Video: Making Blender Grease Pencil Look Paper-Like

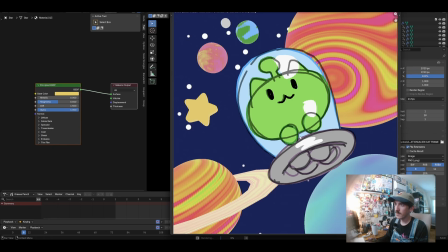[32:21]
And then if I were to increase the resolution to 1920, you can see this line is going to be a lot more visible by the time it's done compositing.
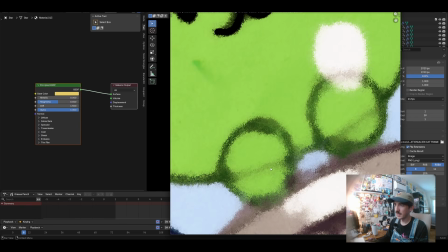[32:29]
Yeah, you can see we definitely see like a clear line,
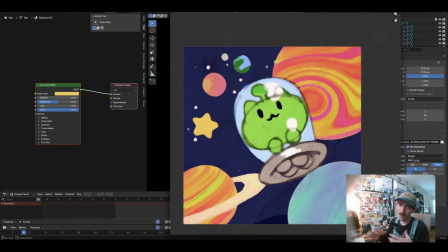[32:32]
but even then it's like it's still like really fuzzed out to a point that it becomes like a really forgiving medium to animate really roughly in.
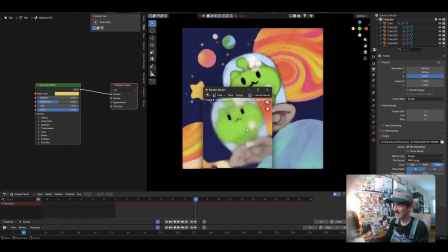[32:40]
And then just for fun, if I push it all the way down to 540 pixels, you can see that we have a extremely fuzzy little guy down here.
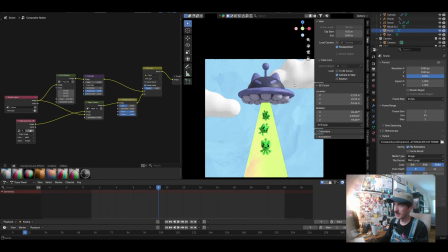[32:48]
And for my last little experiment here to share with you all
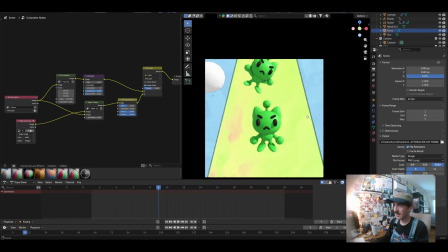[32:53]
is this 3D scene with these little like alien cat characters.
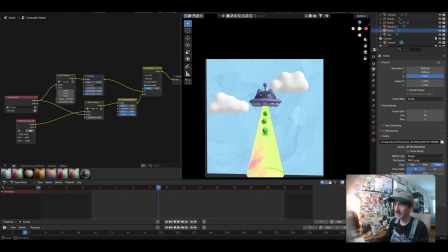[32:57]
I think this one is just a really great example of how the form of the characters kind of naturally gets obscured by this Kuwahara node as you zoom in and out. You know, we can see a lot of detail in the rendering and shading, but even at this point, I think the characters look really nice and soft. Like they start to look more like they could have been more like splotchily drawn in with
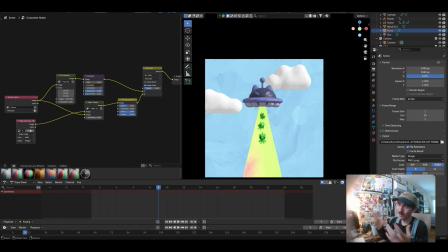[33:18]
paint rather than, you know, rendered 3D shaded characters. I definitely think it's a strength to this medium when you use like flat emission materials, but I think this one still looks pretty nice with the principled shaders kind of adding some shadows to the characters where we can control the lighting.
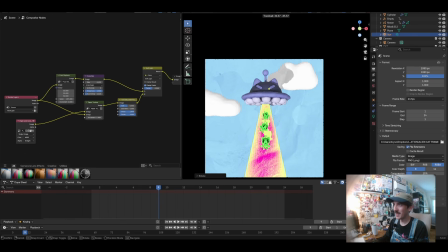[33:35]
The shader tree that I'm using on this little like beam that's shooting them down is also creating some fun like color artifacts.
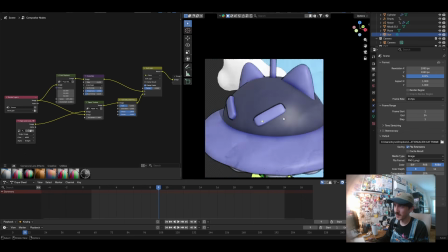[33:43]
Another thing that I'm doing here, which you'll probably be able to see a bit, is I'm using a grease pencil line art modifier that is basically looking at the camera and
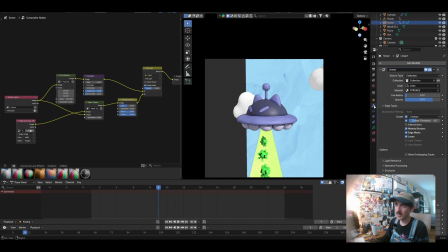[33:50]
generating some strokes based on the outlines of the 3D geometry.
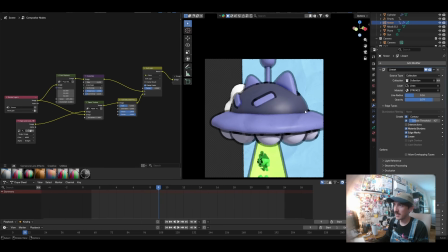[33:55]
And you can see I can control the line radius. And I wouldn't necessarily say that this is my favorite effect to tack on to a scene like this, But
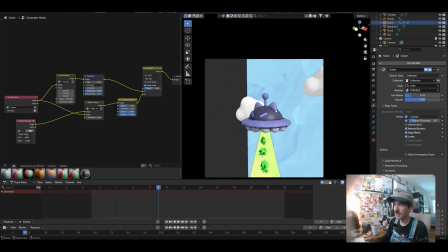[34:02]
I think as you lower the opacity and allow the Kuwahara to kind of just treat it like another layer of shading to be obscured,
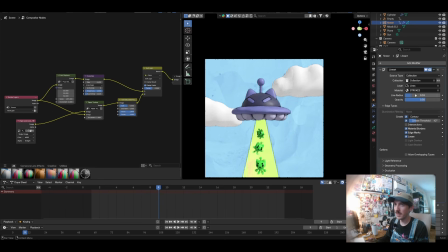[34:09]
I think you can get some pretty nice little effects here. I definitely think you get a lot more out of adding the opacity, almost to kind of just create like barriers from one color to the next color. But yeah, there's a lot of fun things that you can do to play around with the effectiveness of this line art modifier on the grease pencil.
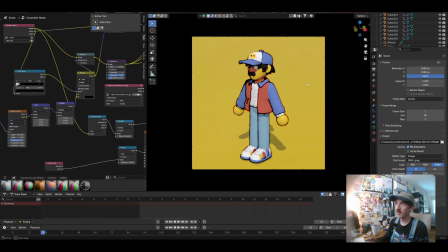[34:27]
It's a thing that I'm doing here much more visibly. You can see if I set camera to view and move my camera around, the line art is adjusting based on where the camera is.
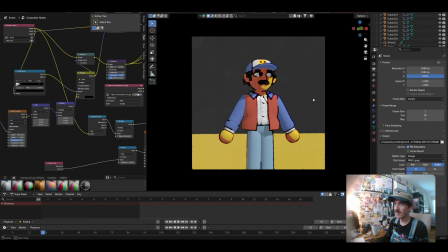[34:36]
And for a character like this, I think he definitely looks a lot more like comic style.
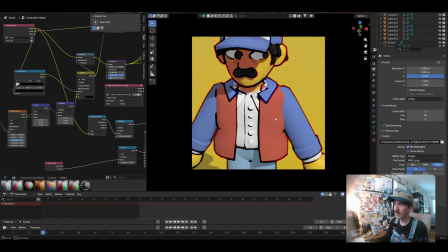[34:39]
But I think, you know, another example, like the line art scale is not scaling with the distance, you know?
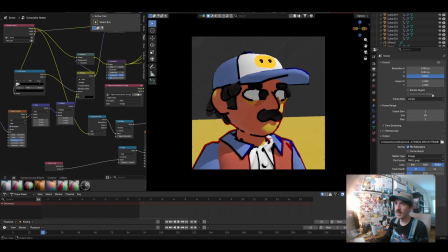[34:46]
And I think this is an example where you would definitely want to tune it based on how close you are to the character. So like if I just select my grease pencil object here,
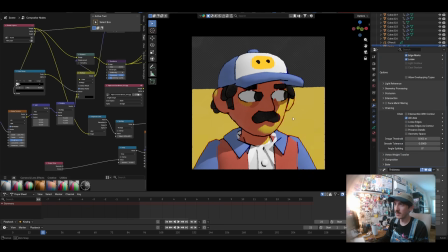[34:55]
if I switch the thickness probably right about here, this would maybe be a more natural like line scale for being this close in.
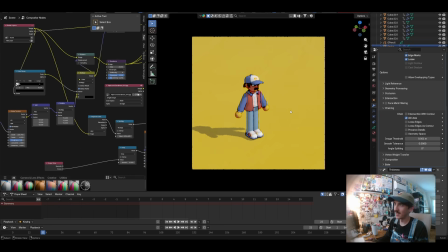[35:02]
But you know, if I'm rendering my character from about this distance, I think it makes a bit more sense to use the line art at this scale. Another thing about the line art modifier is you can make the effectiveness based on collection.
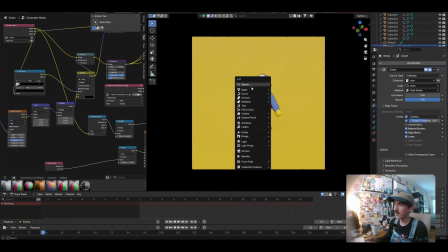[35:12]
So this is only going to be rendering line art on the character collection that I set up here.
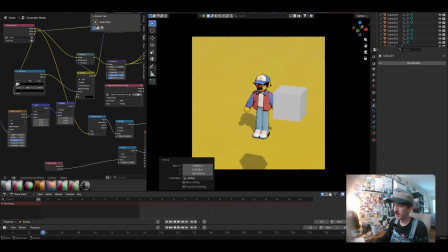[35:18]
So if I add a cube, it's not going to update based on this cube unless I move it into my character collection, which you can see now it's generating a little line. But this would maybe be a case where, you know, maybe you want to have different collections based on what is really close to the camera and what's really far away.
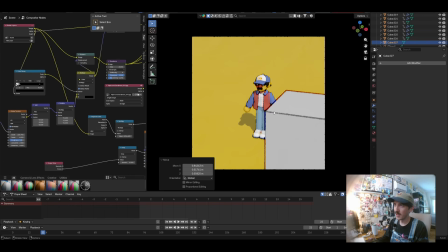[35:34]
Because at this point you get a regularity of the line art where this cube has this really thick line because it's really close to the camera covering up our character,
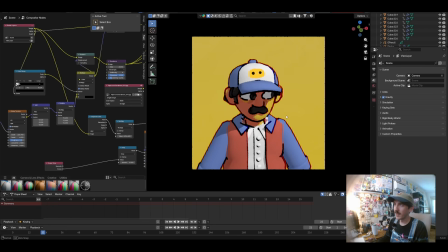[35:41]
but then the character has, you know, smaller lines. Another element about this scene that I think might be fun to talk about a little bit is using the grease pencil
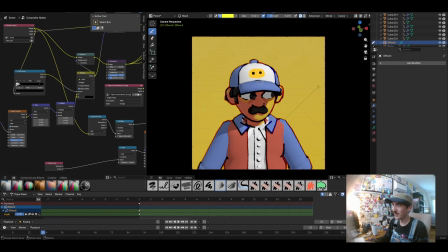[35:51]
object to draw directly onto the surface of my character. So you can see I have surface selected up here with a really small offset just so the strokes aren't clipping into the geometry. If I increase the strength a bit and then maybe pick out like a nice, maybe like another yellow color.
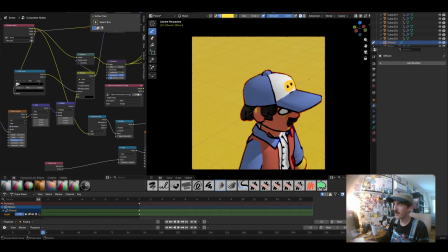[36:07]
And then if I go in here, I can kind of just start drawing directly onto the geometry of my character.
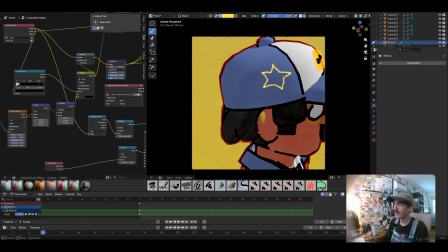[36:13]
And in this style especially, it is very forgiving in, you know, kind of the effect you can get.